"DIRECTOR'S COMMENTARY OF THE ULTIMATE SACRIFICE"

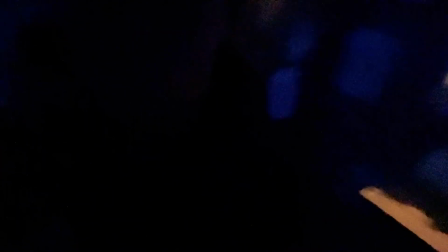If not, it'll be quite a controlled use of it. But with me, I just flung around the camera as if there was like a wasp on it or something. Blue.
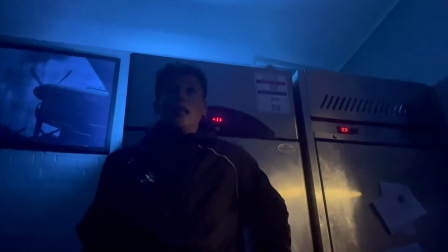This blue source, it gives a sense of sadness, of depression. Theme of war in the background again with the airplane.
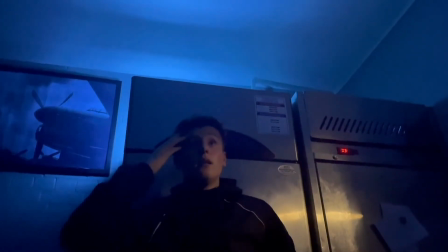You know, this sort of look is lost from sanity.
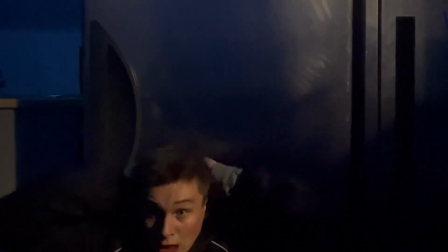Zooming in, it's ever so slightly zooming in because this is showing to the audience that you know
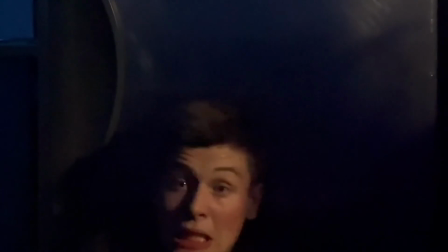the amount is how stressed he is at the moment. You know how panic and out of sanity he is.
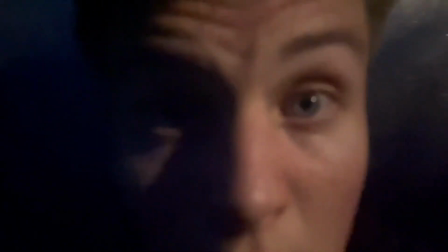Dr. Frankenstein's monsters coming closer and closer to the camera. It's off-putting for the audience.
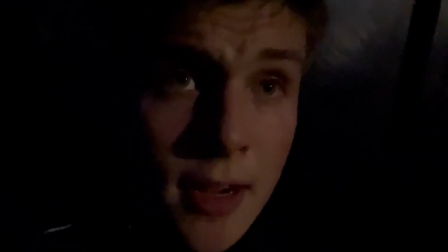It's going back to the experiment one.
They don't want to be in the present.
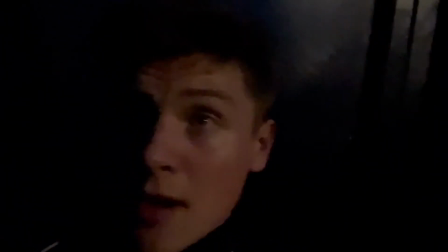I'm a descendant of your creator.
See, this is a bit of cause and effect as
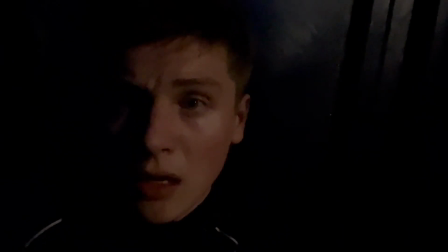Daniel's realised that if there might be a chance if he says the descendant of his creator, it may or may not work.
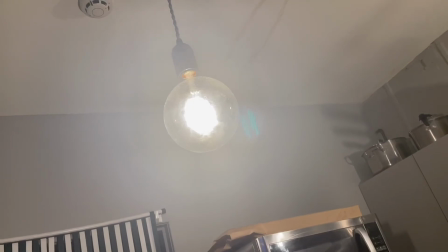And it has worked, obviously, so he's been plunged into the lightness.
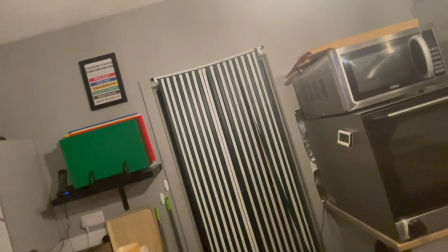This gives a chance that he has been saved, and there's no one about.
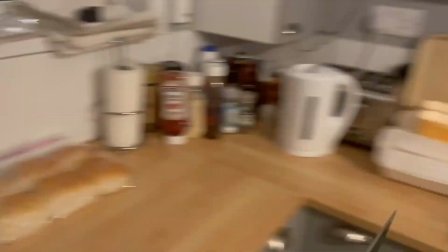So he's got a knife, so he's not afraid to use it.
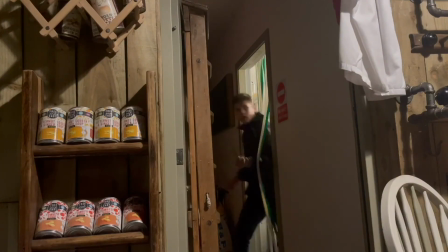But he still sort of knows that he doesn't have a chance.
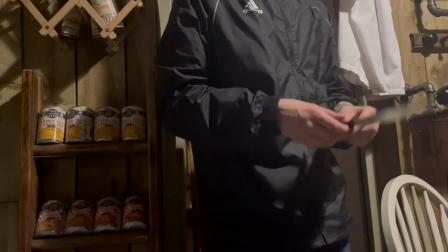And you'll see he'll get to his knees in a minute, and so he shows he's grateful just for not killing Daniel.
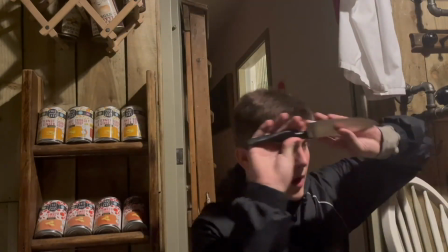Thank you, and that.
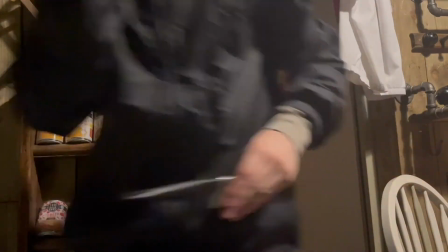And he's got the knife in like a non-aggressive way, and he gets up to leave, keys in his hands. He's still surrounded by darkness. You can see in the back, the darkness has consumed him.
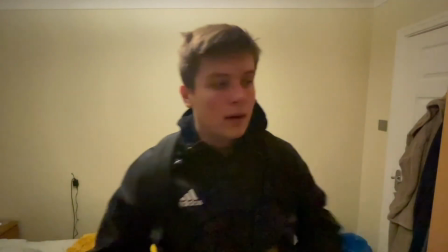Again with the going. This is gives payoff to the nails.
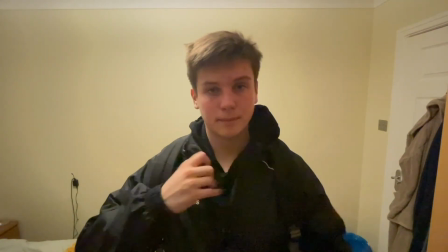He's looking at the camera. You see here.
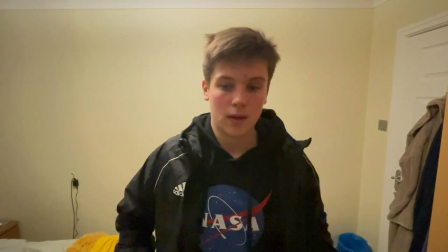It was not to break the fourth wall necessarily, but it's more to for the audience and Daniel to have a reflection moment,
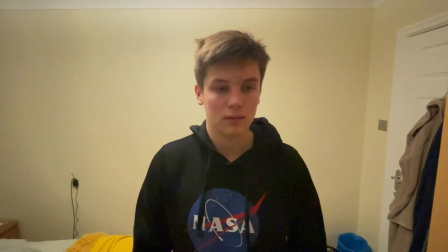to fully process what's been going on, to look into the character's eyes.
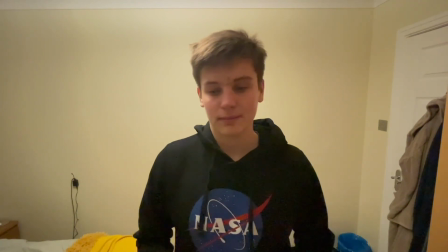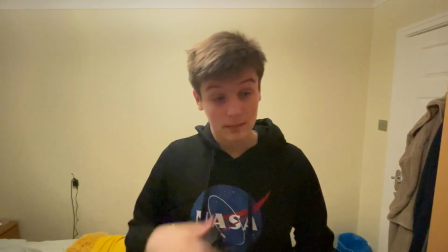He's just the pressure's getting to him a bit. You can see here, so it's this is night time.
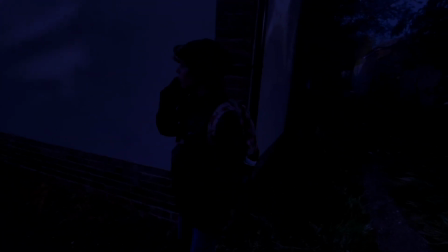This is actually filmed in the day, but I put a filter on it to make it look like night time, and I was quite happy with that.
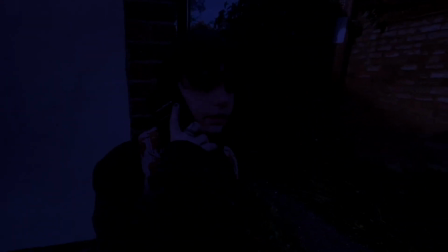This is getting cross-cutting, going from both familiarities.
The police is involved. Why have you done that? I've had to get the police involved because I said that you were missing. You didn't return any of my calls. Oh my god.
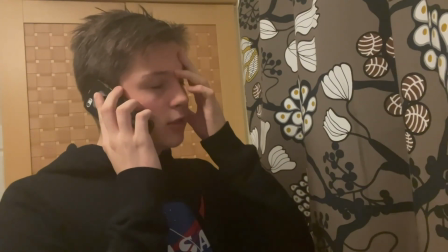You're telling me the police came round to my house earlier today, knocking on the door?
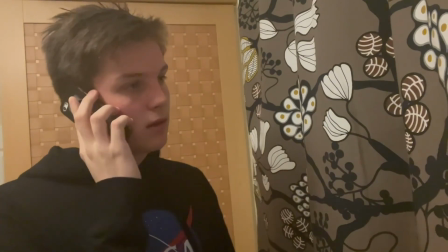You'll see on his phone he's got a Darth Maul case. This shows that is once again sci-fi.
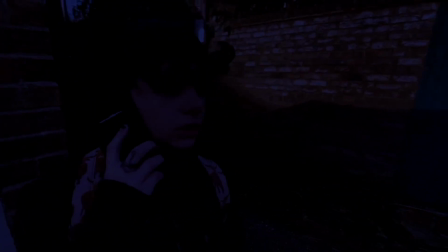I think this is more like a
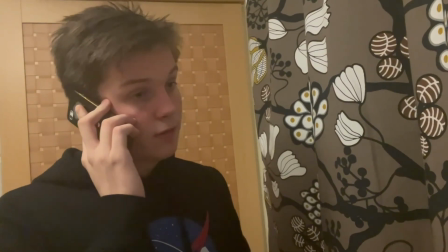he likes sci-fi, and also Frankenstein's monster is actually classed as science fiction.
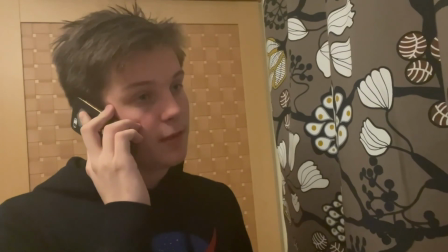It was one of the earliest science fictions
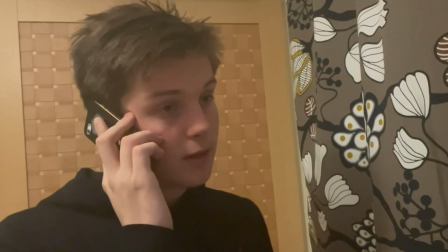entries to the science fiction genre, because it was Frankenstein, the novella, was made in the Victorian era.
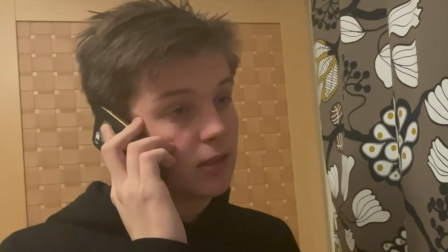It was written in the Victorian era, should I say? And there wasn't much sci-fi stuff going on there.
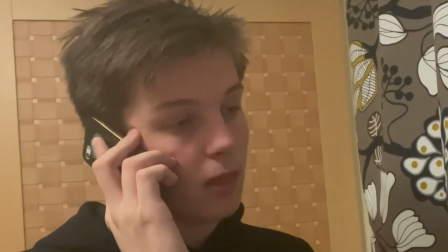So I just thought it's good to link horror,
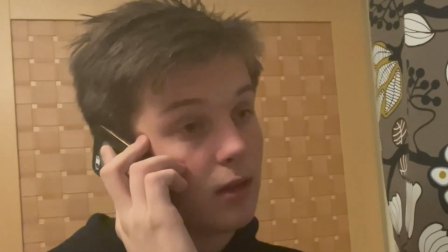Frankenstein, and more regular science fiction as Star Wars, as Star Trek.
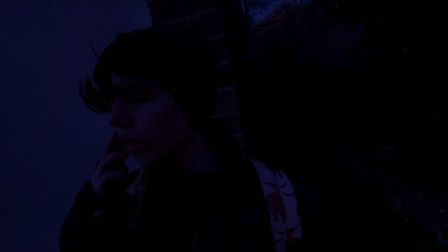I did tell you could have been. Should I call the police? No, don't get the police.
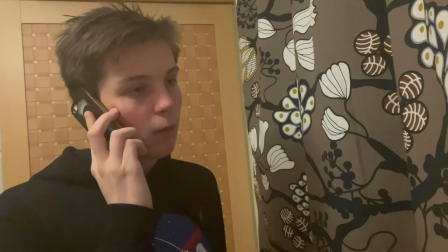This is called conflict on the same side, where so you've got two protagonists and they're arguing against each other, which I think it's quite. I like conflict on the same side,
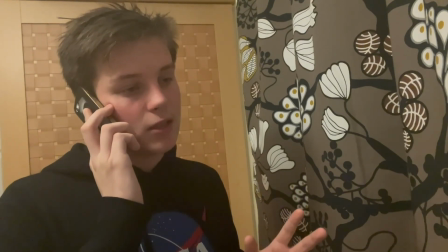but sometimes it does seem a little bit unnecessary because they might be disagreeing on something that could be mutually beneficial for both of them.